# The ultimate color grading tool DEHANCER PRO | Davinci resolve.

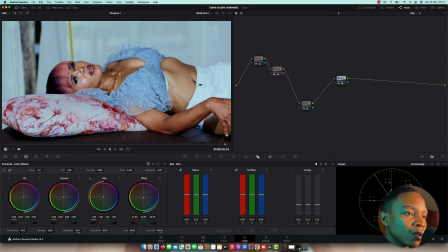It has to look white, and the skin tone has to look natural. So I found out this one is working good. And another one is using HDR to clean the shadow, was very shadow.
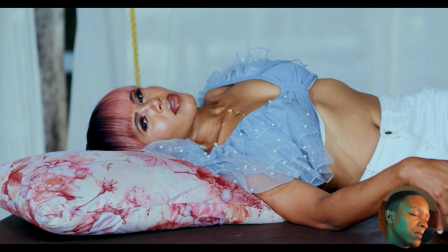So this is high key, this is like a commercial, a film that has a little bit of commercial.
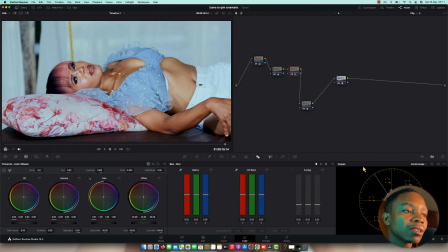That's why I post the shadow from HDR is cleaning up on my shadow. The contrast is over contrasted, so it's cleaning up, and this is it. Here is a problem. A lot of beginners, they struggle in how to make color grading as pro level.
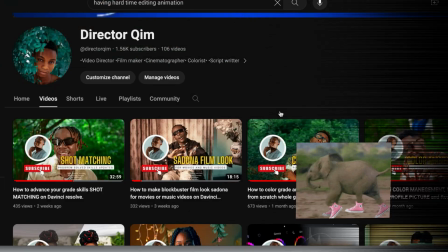YouTube itself can never pull up to that level.
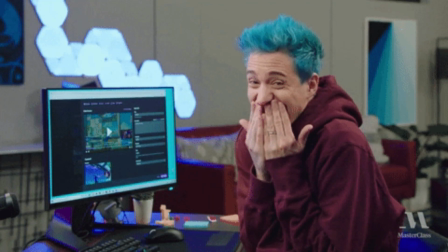Director Kim came up with the massive masterclass phase 1 and phase 2, which is the phase 1 has 3 parties, and each of the parts has a long house video.
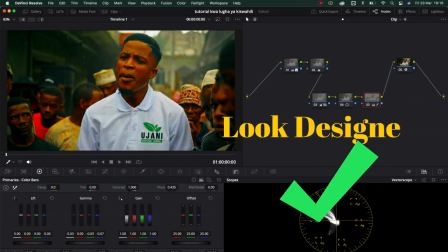Having an issue with the color senses, color management, creating different looks, fixing problems, how to balance proper your footage,
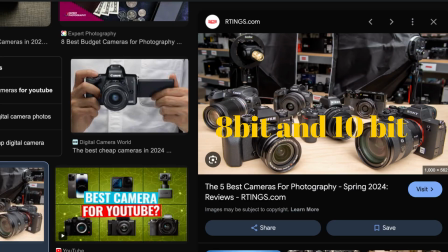shot merging, dealing with the small budget camera, everything you need to know from DaVinci Resolve,
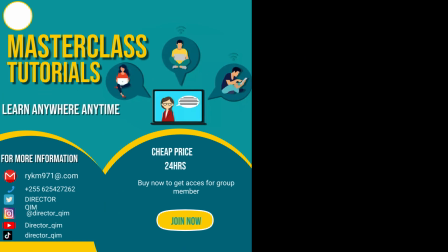masterclass has deep explanations.
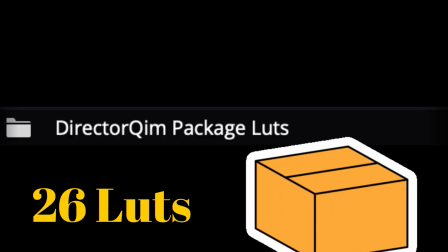If you really struggle with a way of creating look, Director Kim never seen enough till he made the 26 LUTs, which is has look DNA and skin tone LUT and color separations.
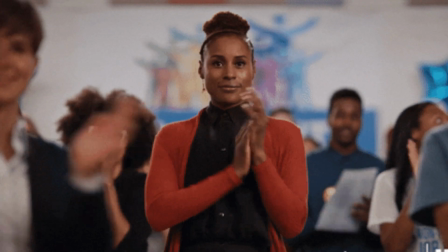DCTL power grade also available. Director Kim really wants to shift you into next level.
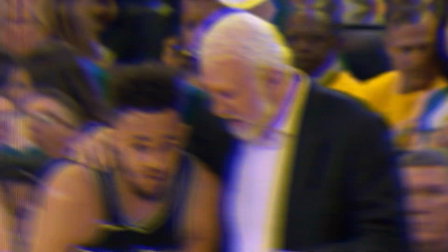Have a permanent mentor who can guide you well to your journey of color grading. He decided to create a WhatsApp group for his own student member.
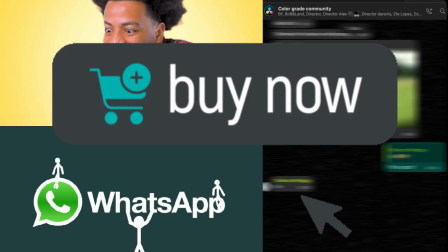But remember, to join a WhatsApp group, you need to buy one of his products, either masterclass or loot package. Now, let's back into the lesson. All right, as you can see to the shop leg, I've been explaining about I have a loot package. Yeah, I have a loot package which is working very nice to the videos, and it doesn't crash to any footage. It's working any footage, trust me. And I also have a masterclass tutorials. I have a that's loot package. I have a DCT house, and I have what we call it, I'm doing a live sessions, so you guys know about live sessions, and I'm doing car grading services.
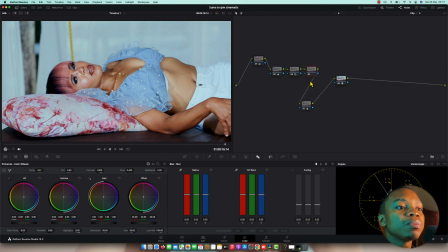So if you have your video and you want to be graded as a professional car grading, you can contact me.
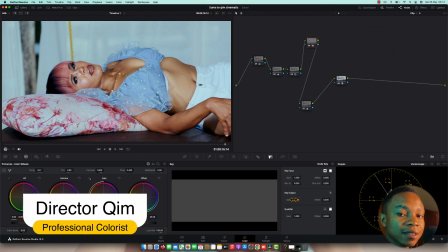I will do the job for you. It's a very cheapest price. I'm not gonna tell the price in here, but it's a very cheapest.
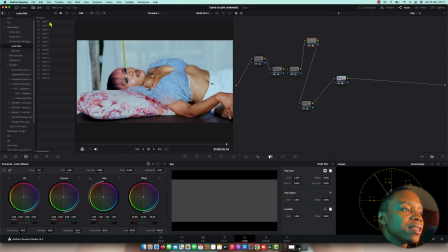If you comment on my box, you're going to see yourself. So into here, I'm going to choose one of our loads that are working fine to me. So this is my load package. As you can see how magic it does, and it has a lot of job to do.
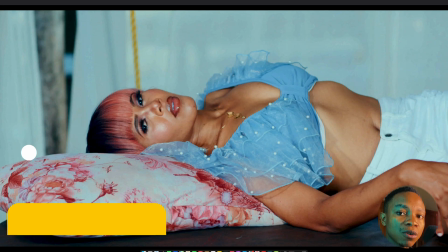So this is different, like look how perfect look 8 does to my image.
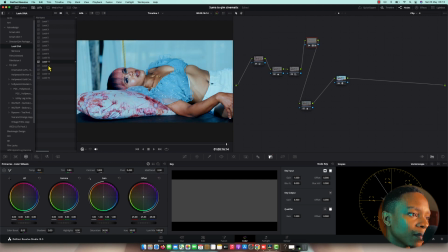It's so very beautiful. So you just going to choose Wawek. Look how perfect look 13. I love this warming tone. The skin tones give you a better skin tone, you know,
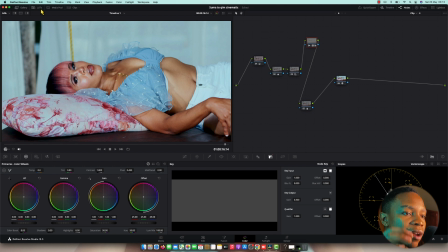but I walk out with the look 4 because I really want something cool, that pinkish, you know. It's love song, you know, so it's giving me the better picture like this. So I'm going to do again another loot outside of Caraspace.
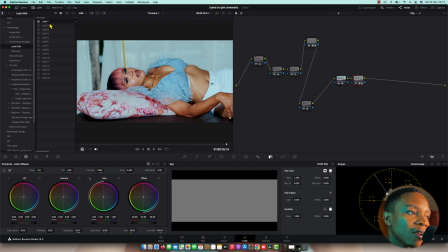I mean outside of this node of the answer, and also I'm going to try to vivid the image. So I'm gonna look for something extra. Look 8 working fine.
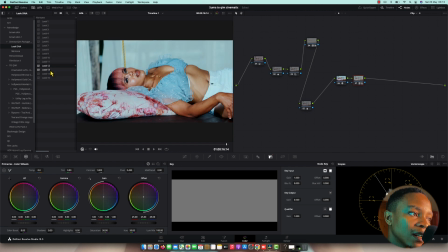Look 8 always working fine. Wow, look how magic it does. Look 14. Look 8 is good, but it's giving me the warm tone, which is I don't like it.
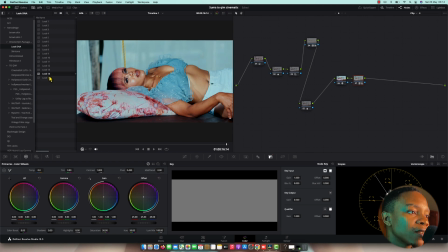But it's good. But look 40 is giving me the color that is running to my mind.
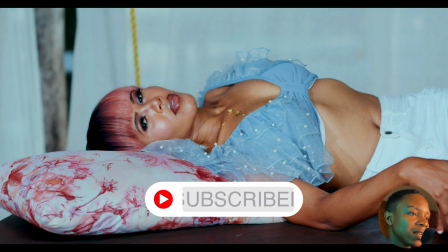So look how perfect it's giving me the density, it's giving me the vivid, it's bolding my picture,
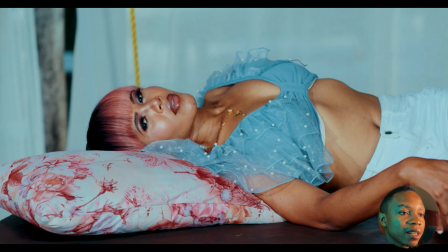it's like it's giving the vitamin to the picture. So it's just a few notes that I use in here, and the color grade is massive.
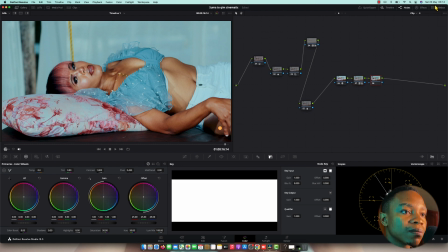Let me show you another technique that I'm going to use this week. All right, I'm going to work with the skin tone.
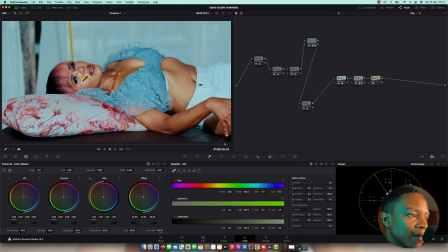So I still like I have to juice up a little bit of this skin tone.